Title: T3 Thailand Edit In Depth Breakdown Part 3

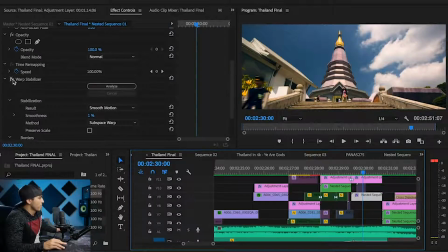3218s
But unfortunately, when I put it even to just 1%,
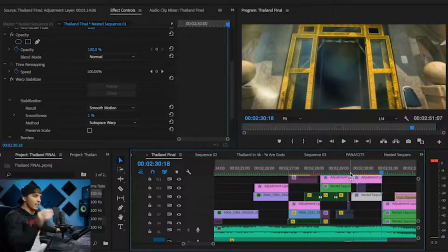3223s
it got super warpy and just looked kind of funky. So I just went without the warp stabilizer on that.
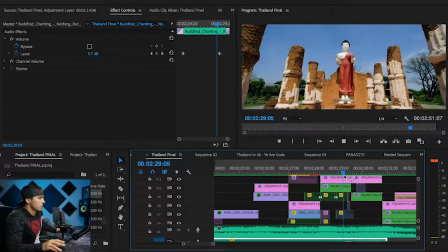3230s
So there's no warp stabilizer there.
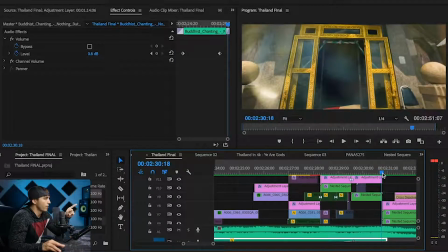3233s
And then again, transitioning from this doorway to what is kind of like a doorway in this,
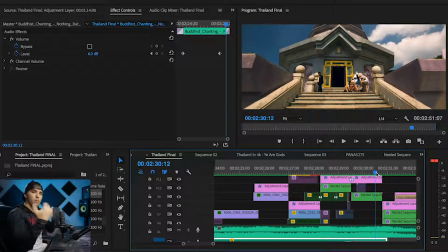3240s
little thing you're walking through here, was a great way to cut and make those two seem like they were meant to be back to back.
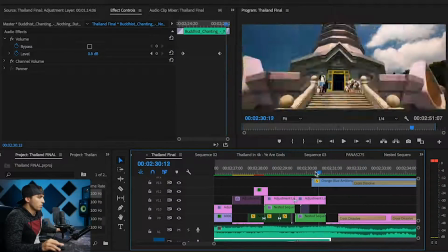3248s
And again, we have that same orange and blue light leak to help cut those two together.
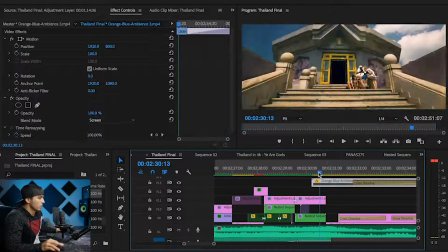3255s
See what it looks like without.
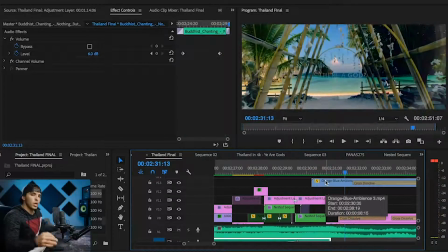3259s
Still good, but with that light leak, just helps make it nice and smooth and buttery going between those two.
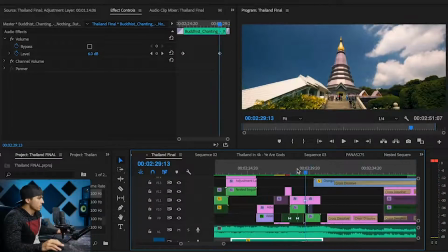3269s
And of course, cutting on the music. Notice how these last couple sequences,
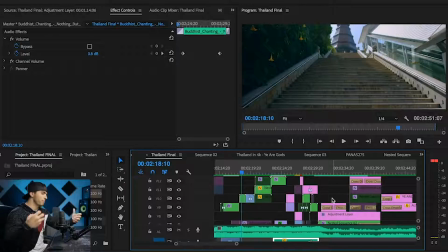3275s
as the edit picks up and gets faster and fancier, and then boom, it all ends on that one cut. So listen to the music and how I put these clips in succession to help build you up to that final oomph.
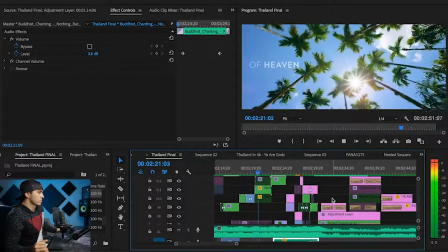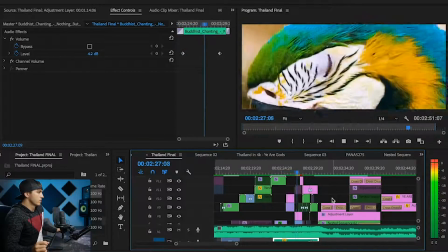3294s
Feel the music. Notice the whooshes as I go by the pillar, the whoosh sound effects.
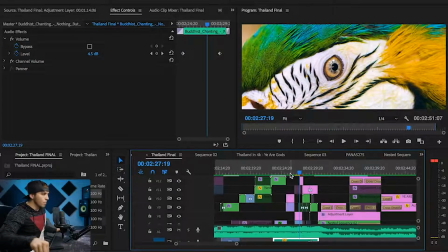3301s
I do like a droplet, a water droplet in a sink to do the eyeball sound effect.
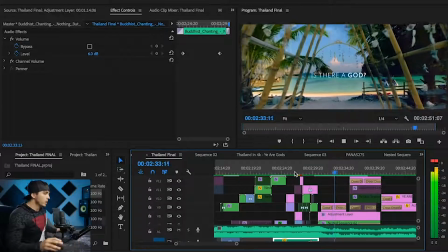3312s
And then boom, making you really feel it on that last shot there. And then flashing up the most important message: is there a God? And making the audience feel something.
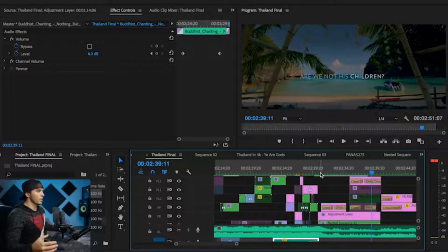3326s
Whether you're a believer or not, you got to make you feel something right there.
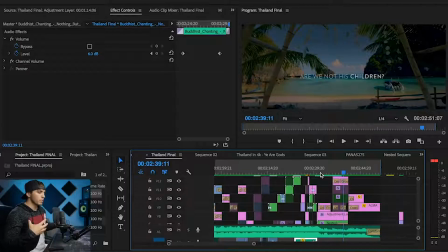3331s
So that's the whole point, is trying to make somebody feel an emotion and then go act on it. Whether that's trying to get an unbeliever to think about it. Maybe there is a God. You know, that's the whole point of this. My story I'm trying to tell, the emotions I want people to feel, is I want people to act.
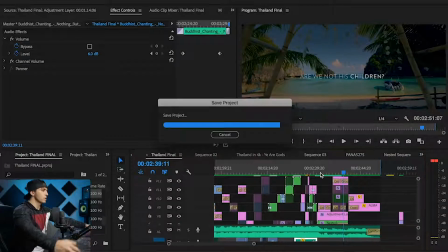3347s
I want people to become better versions of themselves and to go discover life. And so again, storytelling 101, using that music to make people feel those emotions to then make them go do something about it.
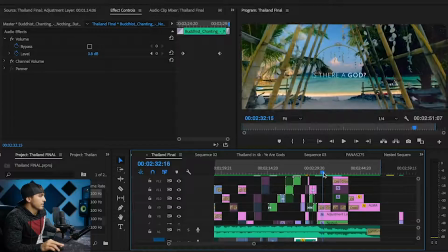3365s
Again, notice the placement of the text on this. The darkest part of the center here, there's a dark shaded area in the water that I put the text against to help it stand out more.
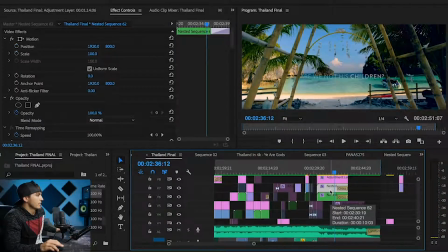3378s
And again, I've darkened that center point so that that text stands out even more.
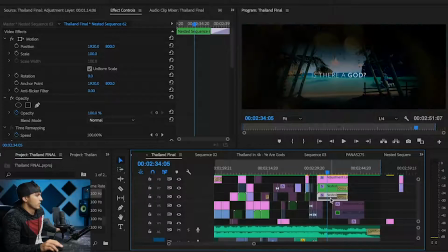3385s
So I've created a second layer and darkened just the middle here. So here's, you know, what I've cropped out and darkened it to help that text stand out.
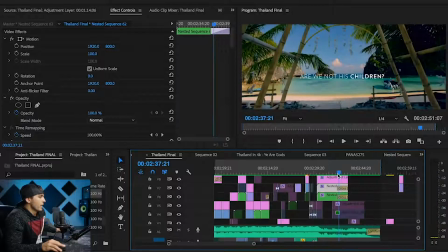3398s
And then we fade out the clip
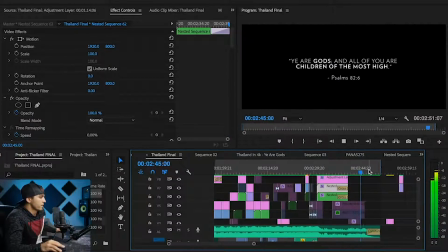3405s
and then put up our final message there. And then it cuts off on the last beat. So it's all to the music, helping you feel the emotion of the edit to help you tell your story and make the audience feel emotion. So that is the breakdown of this Thailand edit. Obviously, there's a lot of things I've done on this. I can't really cover everything, but that should give you a pretty good idea of what I did, the things I was trying to accomplish, and some of the effects that helped you feel some of that emotion. Now, because I wasn't able to cover everything in this edit, feel free to ask any questions in the comments. Let me know if there's any lingering questions you had. Again, I cover pretty much how to do everything in this edit. I cover in the Premiere Pro editing section in the Full-Time Filmmaker course. So make sure to check that out and review that if there's any lingering questions you have about things I'm doing in there. But yeah, that's pretty much it, guys. Hope you enjoyed, and this concludes part 3 of this travel video series.